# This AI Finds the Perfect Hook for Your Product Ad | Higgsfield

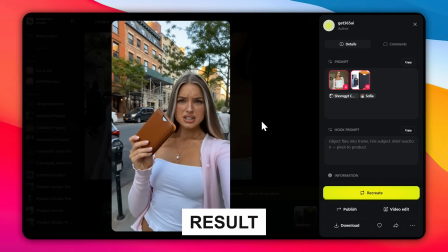(4:08)
The product hit version is more energetic, but it almost feels like too much for a minimal phone wallet.
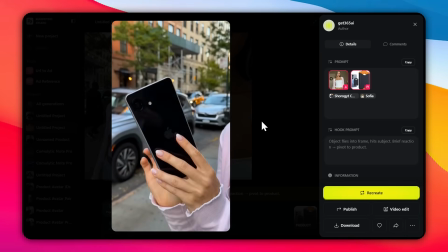(4:14)
The subtlety is gone. This is the whole point of having hook options. It's not just aesthetics, it's matching the creative energy to the product's personality.
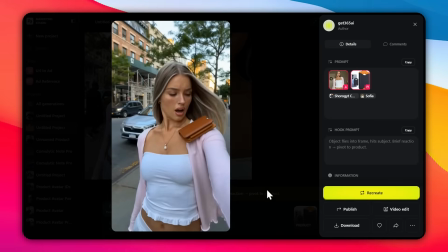(4:21)
The hook doesn't just start the ad, it tells the viewer what kind of world they're walking into. Product 2, a weighted sleep eye mask.
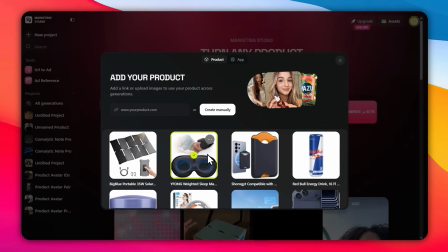(4:28)
Completely different category. This is wellness, self-care. The target audience is someone actively looking to sleep better.
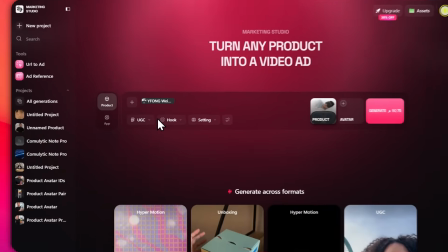(4:34)
So the creative question here is different. Do you go soft and calming, match the product's energy, or do you go unexpected, disrupt the expectation and grab attention?
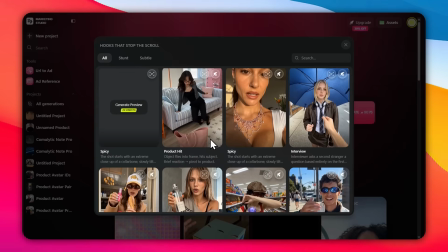(4:42)
I want to test both. So let's start with the obvious choice. Interview hook, bedroom setting, product review format.
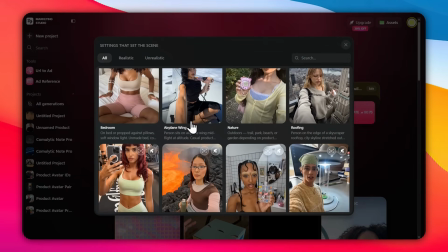(4:48)
The interview hook is someone casually asking about the product in conversation. It's natural, warm.
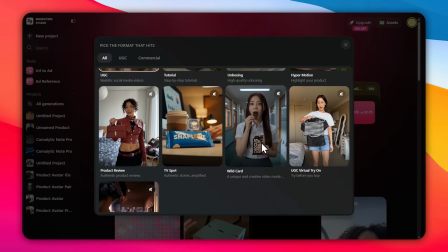(4:54)
Bedroom setting makes perfect sense for a sleep product. Product review format gives it authority.
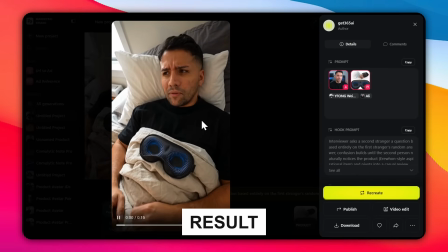(4:59)
Generate.
So would you say the pressure actually helps you sleep deeper? I'm sorry, what? Who told you that?
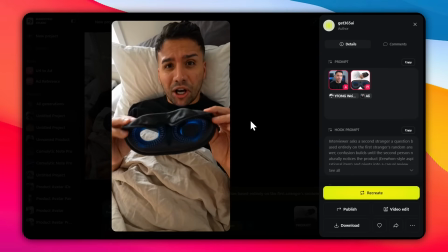(5:03) Okay, they're not wrong. This is the Weifeng weighted sleep mask. The cups are shaped so they sit completely off your eyelids, nothing pressing on them.
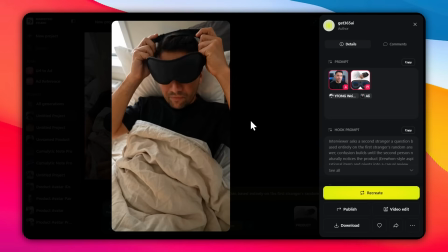(5:08) It's 120 grams. The second it lands on your face, something just settles. I don't know how else to describe it.
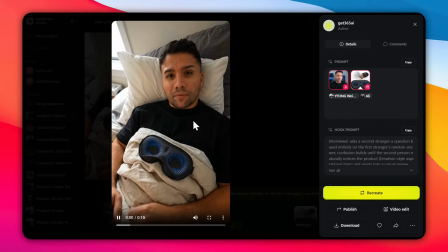(5:13) Zero light gets through. I've slept 8 hours twice this week.
That is exactly what you'd expect from a sleep product ad.
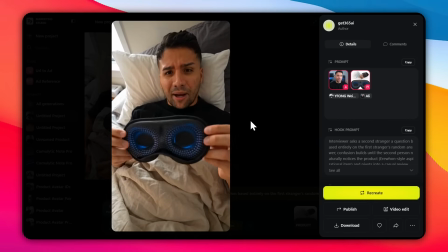(5:18)
Soft, warm, inviting. The kind of thing that runs before a meditation app and feels like it belongs there.
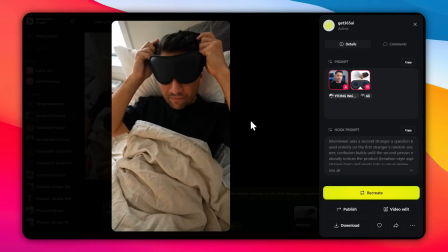(5:23)
It's good. It's safe. It'll perform for the right audience. But now, let me try something that shouldn't work on paper.
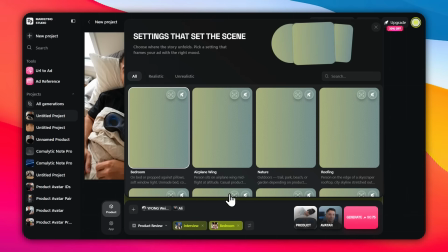(5:29)
I'm changing one thing, just the setting. Same product, same hook, same format, but I'm switching the setting to Volcano Rim.
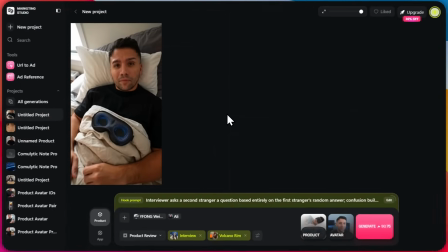(5:36)
Yeah, a sleep eye mask. On the edge of an active volcano, generate. Okay, that is absolutely insane.
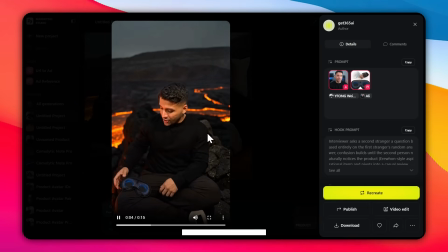(5:42)
And somehow it works? The contrast is so jarring, the calmness of the product against the chaos of that environment, that you can't look away. It's not the approach you'd take for a serious, trust-first campaign, but for pure scroll-stopping attention. On TikTok, on Reels, the absurdity is the hook. It turns a sleep product into a conversation starter.
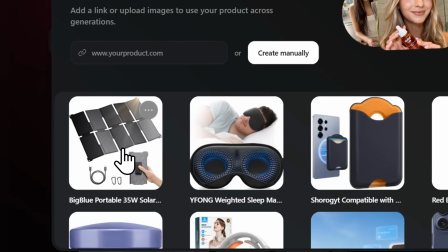(6:01)
Product 3. Portable solar charger. This is where we get to actually let go. Adventure product, outdoor lifestyle, high energy.
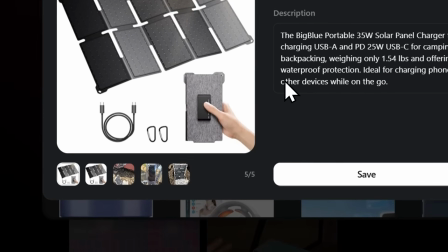(6:08)
The people buying this are not sitting at home. They're on rooftops, on trails, on road trips.
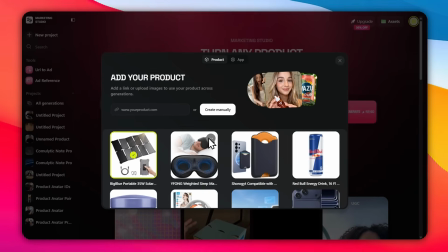(6:13)
So for this one, we're going full stunt, full unrealistic, full hypermotion, no subtlety.
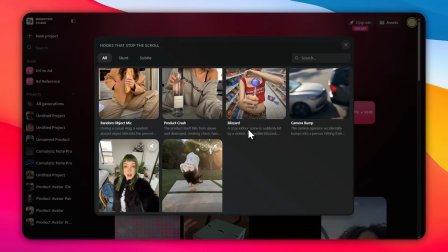(6:18)
Let's see what this thing can do. Camera bump hook. The camera operator accidentally bumps into someone mid-shoot.
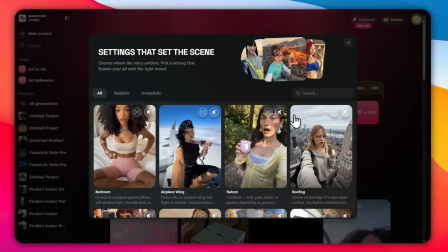(6:25)
Chaotic energy. Instantly raw and authentic. Setting. Rooftop. City skyline in the background.
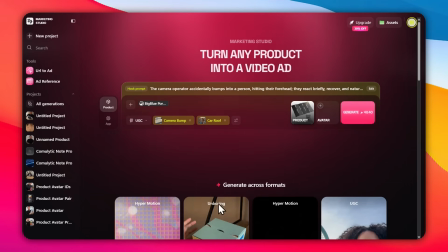(6:30)
That's peak adventure visual. Hypermotion format. Fast cuts, music-driven, visually aggressive.
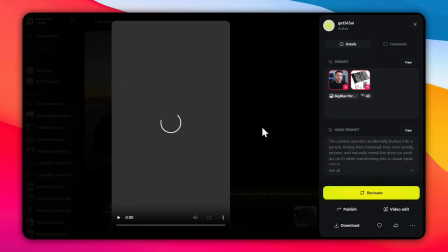(6:36)
Generate.
No outlet for 3 days, phone still charging.
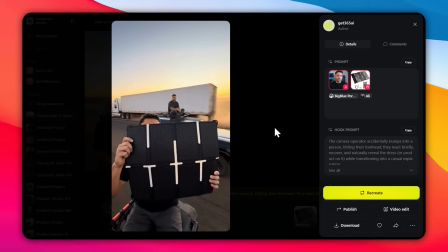(6:41) Big Blue pulls 35 watts straight in the sun. 1.5 pounds, fits in your pack.
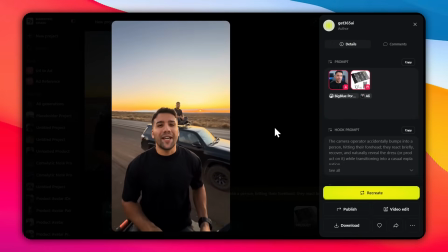(6:47) No outlet for 3 days, phone still charging.
Okay, that is an ad. The camera bump in the opener gives it this raw, almost documentary feel. And then hypermotion takes over and it becomes a full visual statement. That solar charger looks like it belongs in a product campaign, not a random generator.
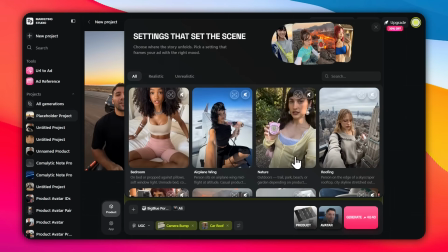(7:03)
One more. Same hook, same format. I'm just moving the setting to airplane wing. Generate.
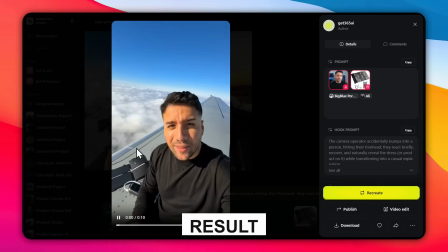(7:08)
I mean, at some point it stops being surprising and just becomes impressive. Someone holding a solar charger on the wing of a plane mid-flight, camera bumps, hypermotion cuts.
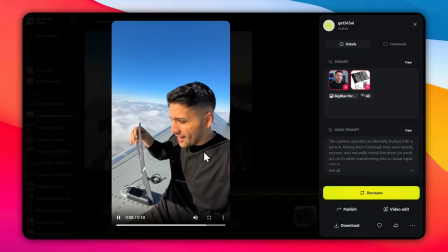(7:17)
That is genuinely unexpected content. And the product, an outdoor solar charger, somehow makes even more sense in that environment.
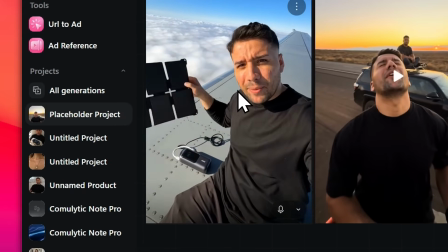(7:23)
Like, yes, obviously you'd charge things on a plane wing. The point is, when the product fits the energy of the setting, even an impossible setting lands.
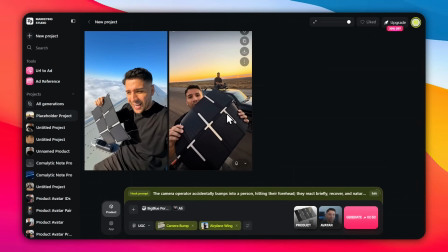(7:31)
The unrealistic settings don't work despite being absurd. They work because of it, when the product's energy matches the environment's energy.
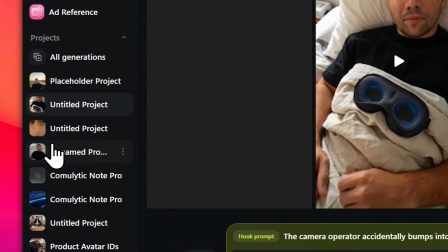(7:38)
Okay, so after running 3 products through this, here's what actually stuck with me.
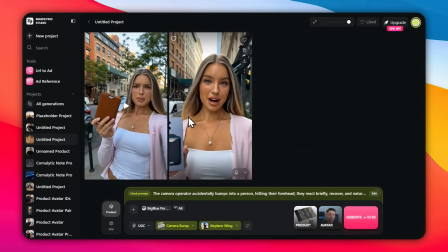(7:43)
Before this tool had a hook generator and settings library, you were essentially just generating output and seeing what you got.
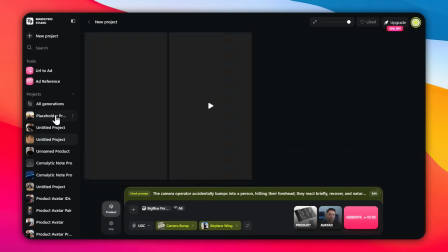(7:50)
Now, you're making creative decisions before the first frame is generated, and those decisions change everything.
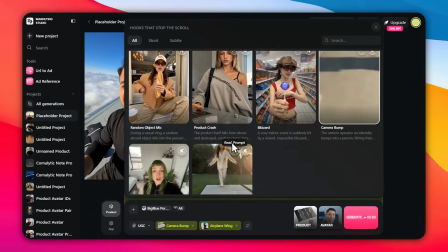(7:56)
Decision 1. Hook energy. Subtle hooks work for products that sell, on trust and relatability.
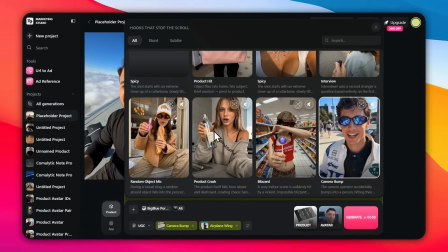(8:01)
Stunt hooks work for products that need to fight for attention in a loud feed. Getting that wrong doesn't just make a weaker ad, it sends the wrong signal to the wrong person.
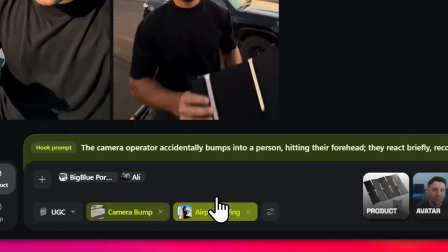(8:10)
Decision 2. Setting.